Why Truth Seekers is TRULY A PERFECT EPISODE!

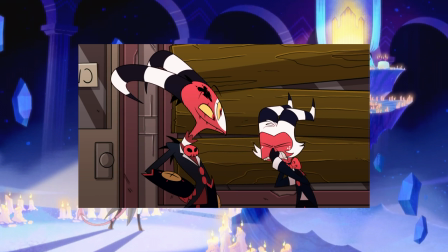[12:25]
He can be confident in himself no matter what others think. And if they don't accept him, well, tough toenails, because that's just who he is.
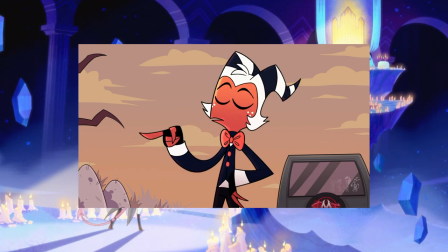[12:32]
And while it's clear that this technique has worked in episodes like Harvest Moon Festival,
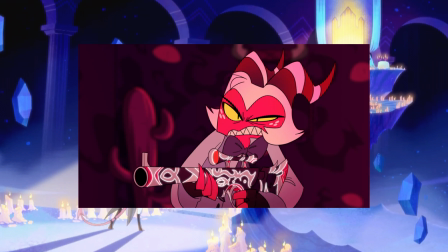[12:36]
Moxxie still needed that one final push to really get himself out of the self-defeating sludge, and this trip was the push he needed.
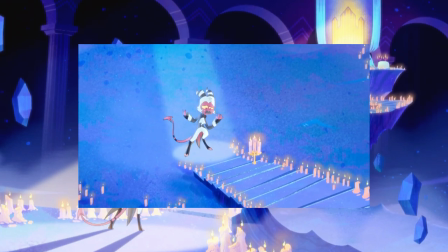[12:44]
Moxxie's whole scene takes place on this long candlelit staircase. It curves and twists and turns, but it still ends at one location.
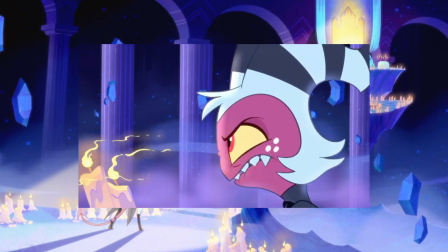[12:52]
And as Moxxie climbs it, he becomes more and more honest about what he thinks of Blitz and himself.
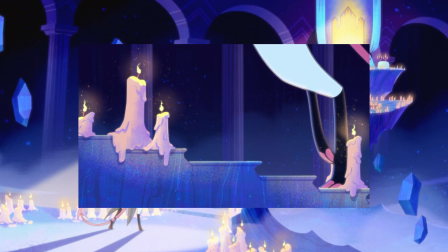[12:57]
This perfectly symbolizes what Moxxie has to do to fix his problem. He has to speak his mind.
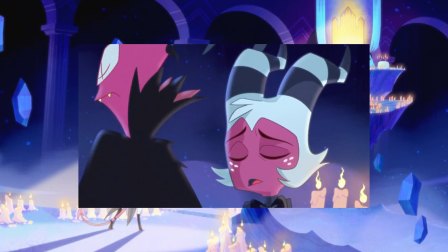[13:03]
He has to be confident in what he says and what he does.
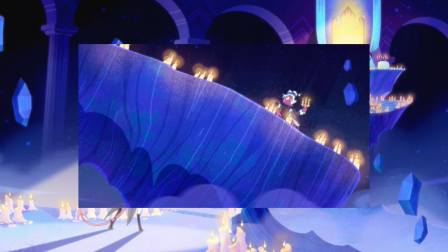[13:05]
It's not going to be easy, and it might take a while to get there, hence the path not being straight, but it will ultimately end in happiness for everyone.
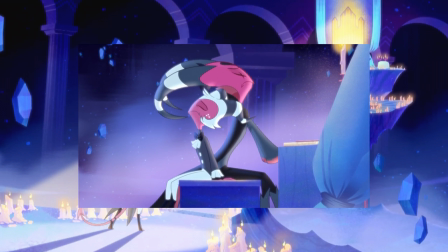[13:12]
His close friends will be happy to know the real him, and Moxxie will be happy to be the real him.
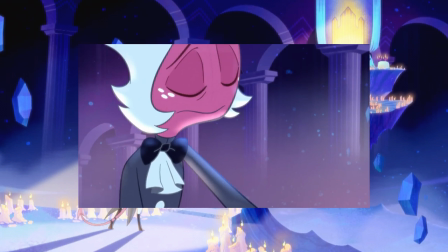[13:18]
It's such a potent and meaningful scene that perfectly sums up Moxxie's character.
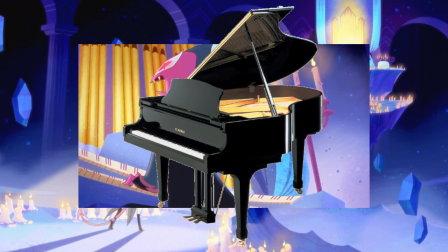[13:23]
And when you throw in those gorgeous strokes on piano, which is one of the greatest instruments of all time, fight me, you get one of the most beautiful things to ever come out of Helluva Boss.
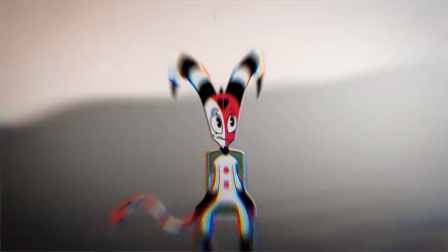[13:32]
As for Blitz's half... oh man, where do I even start with this?
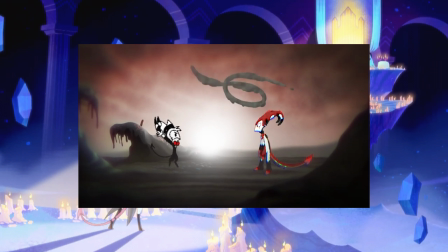[13:38]
Simply put, Blitz's entire sequence involves his subconscious putting him on blast.
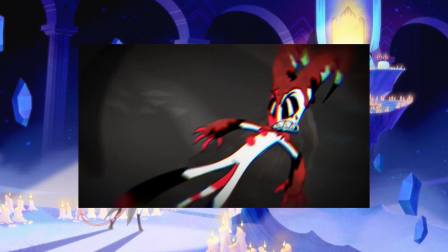[13:43]
Just being thrashed and pelted and flung around mercilessly by tortured visions of his past,
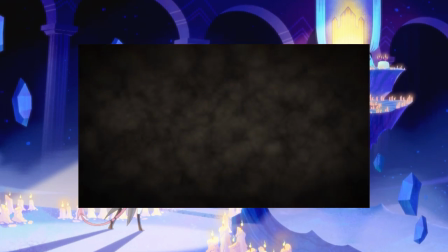[13:48]
all taking place in this bizarre hellscape of oozing textures, melding art styles, and zero clear structure.
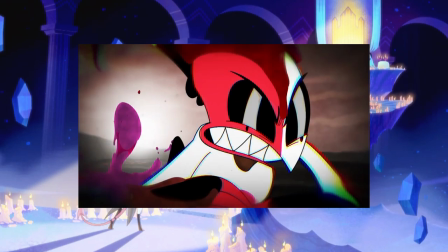[13:55]
This isn't a mutual two-sided duet like in Moxxie's scene. This is just pain, fear, and confusion incarnate.
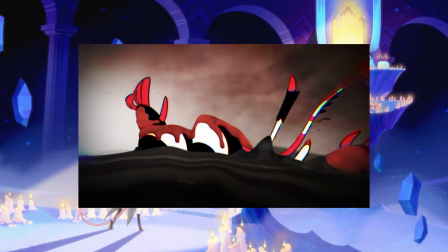[14:02]
A complete mental breakdown in visual form. And while Blitz's backstory isn't directly shown here, there is a lot that you can take away from this scene.
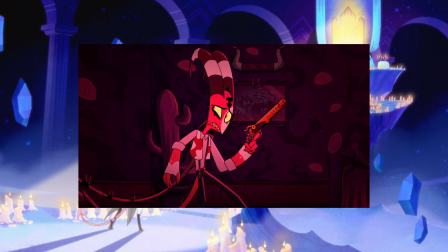[14:09]
It's obvious from what we're shown here and from hints throughout the series that Blitz's view on love and his faith in love have been completely skewed.
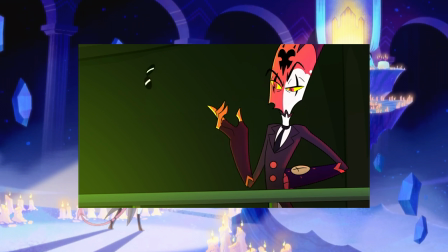[14:18]
His entire life, from his beginnings as a circus performer to his current job as an assassin,
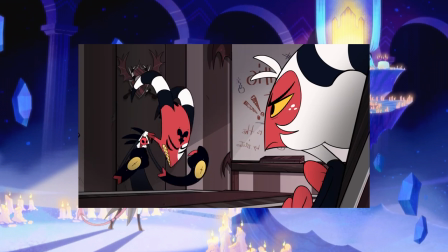[14:23]
has just been a never-ending stream of love-related failures that have
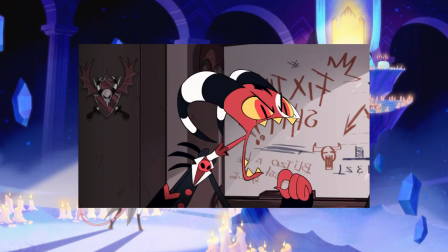[14:27]
further drilled the idea into his head that he is incapable of being loved by anyone.
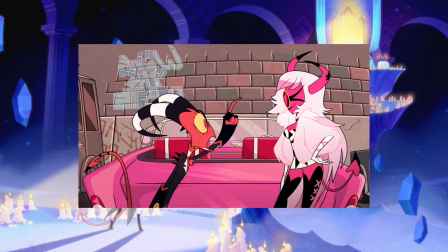[14:32]
Sometimes these things were caused by fate, sometimes by the actions of others,
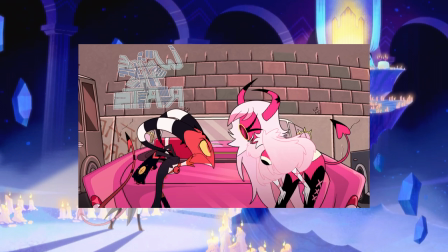[14:36]
and sometimes just because of his own doubts due to past experiences. and in the present day, he's become so cold, distant,
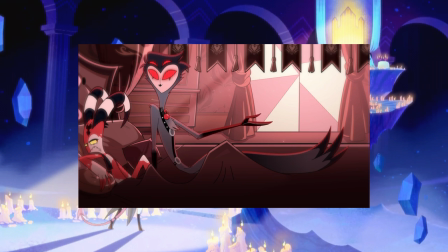[14:43]
and jaded that he tries to push away anyone that he thinks he's getting too close to, under the impression that it's never gonna last.
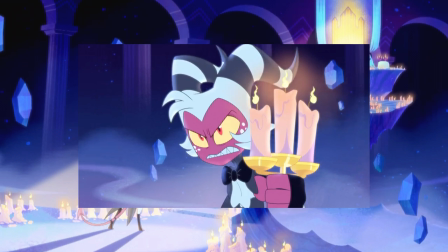[14:49]
I mean, what's the point? Eventually everyone leaves, right? That's the idea that he's accepted as fact, and that's just the way his life is going to be forever.
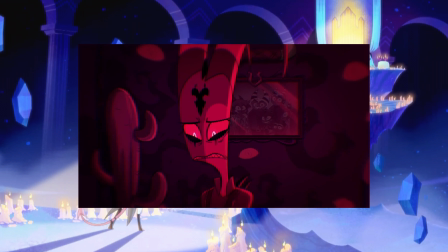[14:58]
And yet, despite all of his past experiences, deep, deep down, he still knows that life doesn't have to be this way.
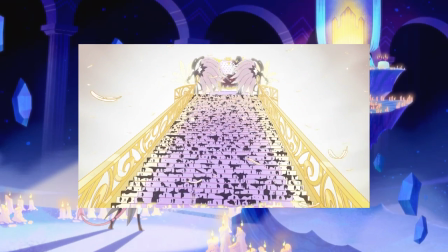[15:06]
He knows this way of thinking is wrong. He knows this doesn't have to be true. He knows that he still wants to be loved, even with everything in life telling him he can't be.
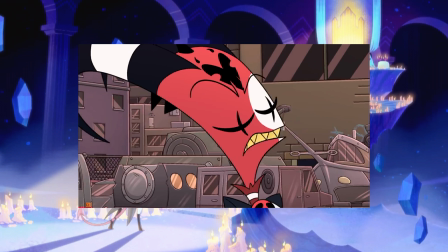[15:14]
But he continues to push these truths as far back into his mind as possible, still having zero faith in himself and his future.
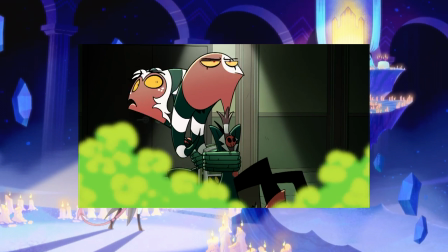[15:22]
But once he gets a whiff of the truth gas, it's impossible to hold it back anymore. All these repressed thoughts and memories come flooding into his conscious mind without stop.
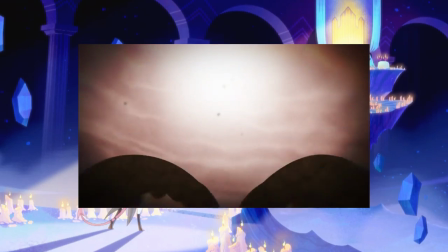[15:30]
All the people that Blitz met during these moments in his life start speaking in his own voice, proving that as much as he tries to deny it, he knows that this is all true.
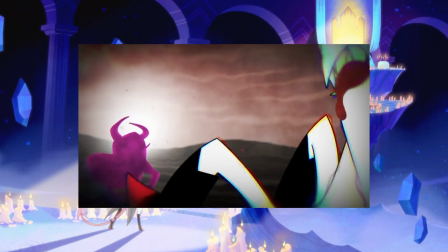[15:39]
He knows that this distant way of living is just a boneheaded way of repressing what he really wants and desires.
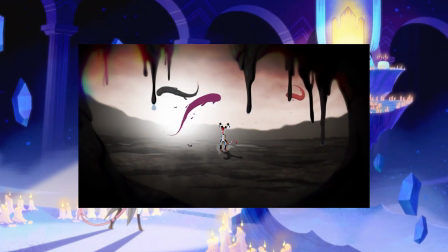[15:45]
But he's repressed these thoughts for so long that when they finally do come back, his mind has no idea how to handle them.
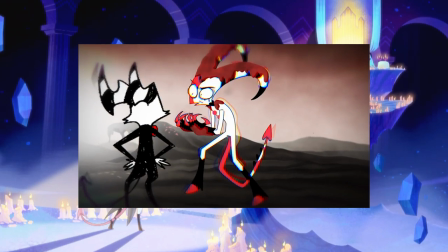[15:51]
It's just veritable chaos and melting concepts all around him as he's constantly beat to hell.
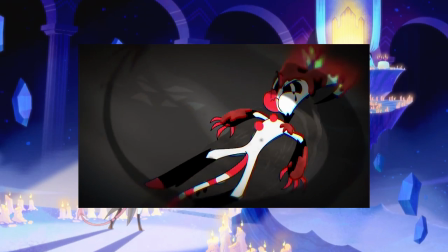[15:57]
For years, these thoughts have just been left to fester and rot and... God, Blitz, don't eat that!
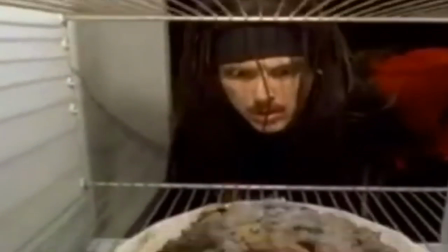[16:03]
You don't know how long that's been there!
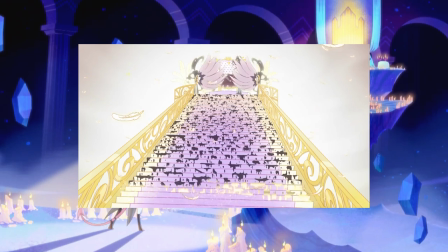[16:04]
But even amongst all the chaos is a little bit of hope, because he knows that if he actually opened himself up to the people that he's currently close to,
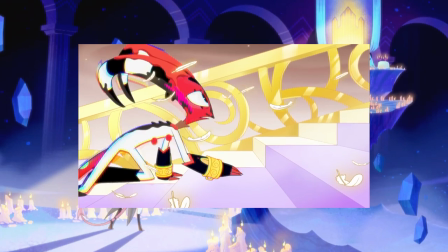[16:13]
like Moxxie and Stolitz, he might finally achieve the love that he's been after. He could finally be happy.
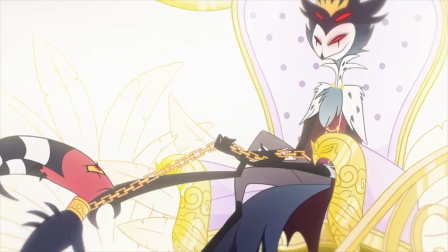[16:19]
He could finally be accepted. Heck, if he's lucky, he might even get 7 minutes in heaven.
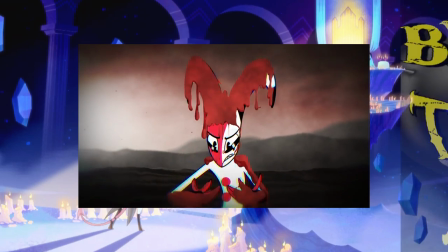[16:25]
Eh? I've got a whole video planned where I break down this scene further and even try to map out all of Blitz's failures with love, but that's for another day.